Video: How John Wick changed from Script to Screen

It's a whole character in itself. For one whenever John goes to the club in the script it's not actually part of the Continental.
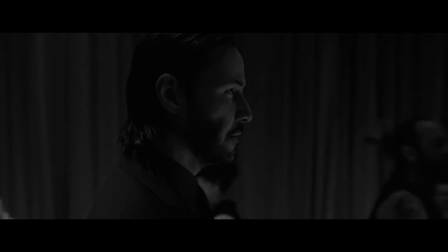8:22 It's just a nightclub that has criminal activity on the top floor. Compare that to the movie where the bartender clearly knows who John is.
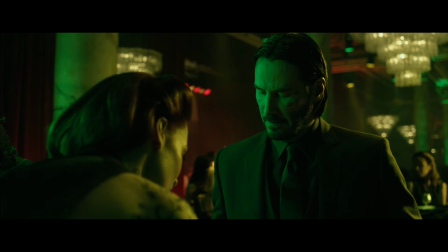8:28 They have an established relationship and it raises a bunch of questions like why is John so well known here?
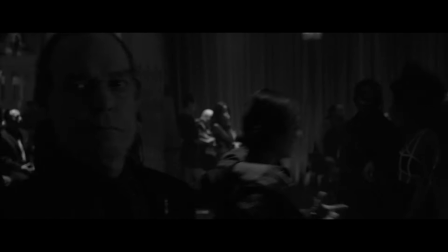8:33 They include parts of this in the script in other ways. He walks around and there's people consoling him about the death of his wife and there's even a singer
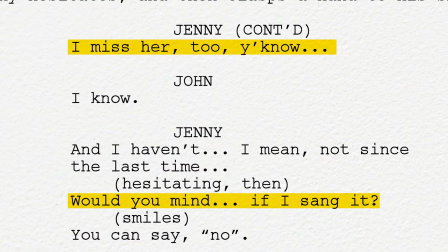8:40 at the bar who even asks if she can sing a specific song that she knows that they both liked. And the world building is kind of nice but all this dialogue in the script from all these characters who talk about his wife and clearly knew her, I didn't love that because again the crux of the movie is John crossing from this peaceful life with his wife back into the dark world of contract killers and it's his wife that's the clear dividing line between the two lives so to have there be so much overlap in the two worlds where all the Continental people know her personally and are friendly with his wife it muddies the dividing line and I'm glad it got cut from the movie there's also a small time jump difference when he arrives at the Continental as well in the script it says he's been out of the game for 12 years but in the movie it's only four and again this is a tiny change but somehow him only being out for four years makes it even more tragic that he got pulled back in in such a short period of time.
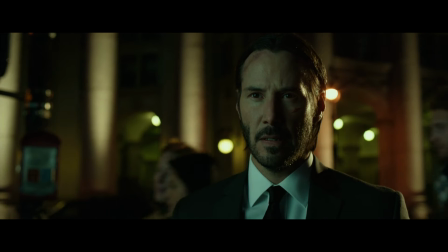9:29 So after John's visited the Continental he goes to a club to track down Eosef and he ends up fighting a bunch of people but Eosef escapes. But John managed to get the mobile of one of the mobsters which Eosef then rings and John answers and he lets him know that he's coming. It's short but it's really effective.
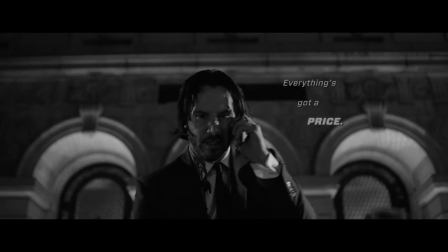9:45 In the script this is a lot longer and a bit strange because John uses this moment to really put the fear of God into him and actually starts quoting from the Bible.
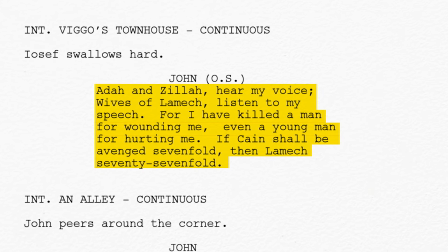9:53 It's a strange read because it does work in the script, but it's not really something you can imagine Keanu Reeves' John Wick saying. Movie John is so much quieter and sparse in the way he talks. It's one of those changes where there's nothing wrong or bad about it on its own, but you can see how it wouldn't work for who the character became on screen. And it's really interesting to see how the character has evolved partly around the actor who played him.
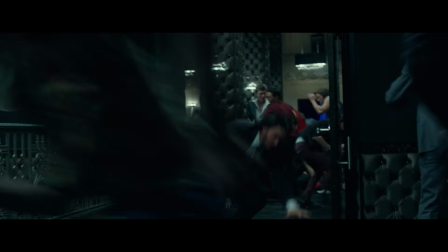10:15 So then after a hard night of murdering gangsters, John goes for a well-earned rest back at his hotel. And because there's supposed to be no business being conducted on continental grounds, he feels safe to go to sleep.
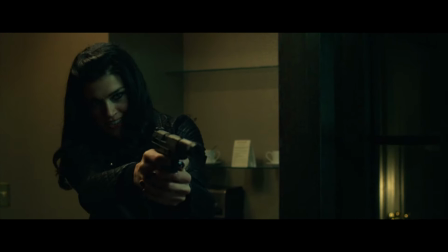10:25 But John is attacked by the assassin Perkins and also overlaps with shots from Marcus as well.
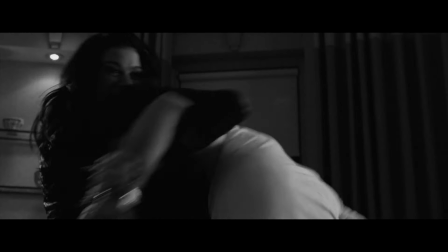10:30 In the script, it's five people that break into his room instead of just the one. You'd think that maybe five people breaking in would be better because it's a tougher challenge, but I actually think it's better in the movie that they reduced it to just the one assassin. Because instead of John just facing against faceless guys again, which we've already just seen him do, they use the scene to flesh out the world.
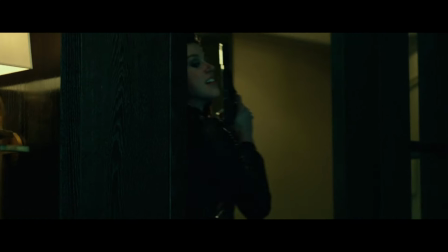10:47 We see the rules for the continental broken and we'd see it done by a pre-established character so it feels like there's more of a betrayal there.
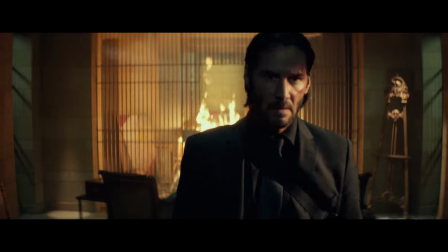10:55 So John continues to get his revenge by destroying Vigo's big stash of blackmail and money and in the movie Vigo has this all hidden away in a church. In the script it's all just held in a bank and I love the change in the movie because the church is an actual hiding place. It's somewhere you wouldn't expect.
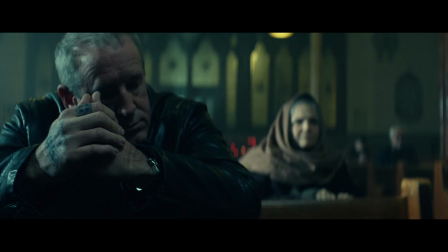11:10 It's also a really cool set and there's just something interesting about having all this criminal activity in a place that's supposed to be innocent and holy. In the script, he starts in a cafe across the road and then runs into the bank with a face mask while normal customers are there.
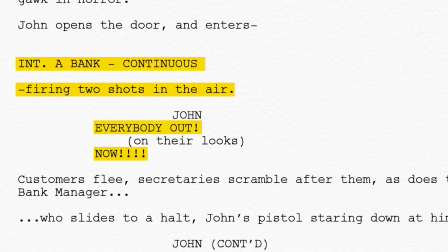11:24 Then he fires his gun in the air, he orders everyone out and it's just drawing a lot of attention to him. Practically, it's hard to imagine how he'd be able to get in there, find the stash, destroy it and get out without the police arriving but somehow he manages to do that and get out and he sits back in the cafe. For me, the church is a way more interesting location and one that seems far more feasible for him to rob.
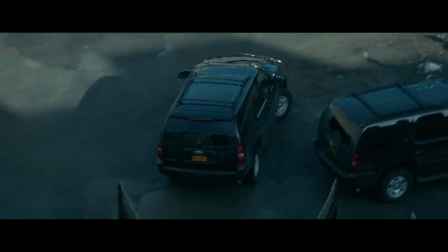11:44 Now part of why John burns Vigo's stash of money and blackmail is so that Vigo will run to the burning smoulders so John can find him and then track down Yusuf.
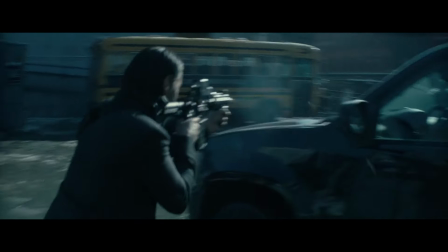11:52 And that's exactly what happens and John starts shooting at Vigo and his men. Now in the script Vigo's car crashes into a pharmacy nearby and Vigo is mortally wounded.
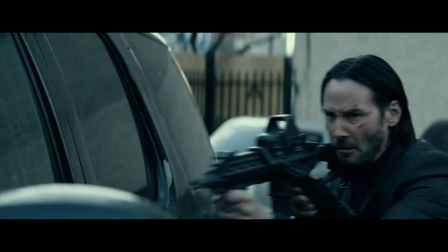12:00 He's crawling on the floor of the pharmacy. In the movie John has a much harder time. He's shooting at Vigo's men but then he gets hit by the back of a van, knocked out and then captured. John loses here in the movie and I think it was a smart choice Because as much as we love his superhuman ability to take on these guys It's way more interesting to see him get challenged.
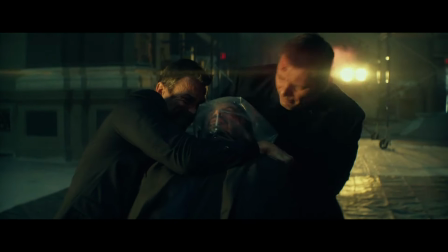12:18 It almost seems a little too easy in the script. In the movie John actually needs saved by Marcus and then he goes on chase and catch up with Vigo.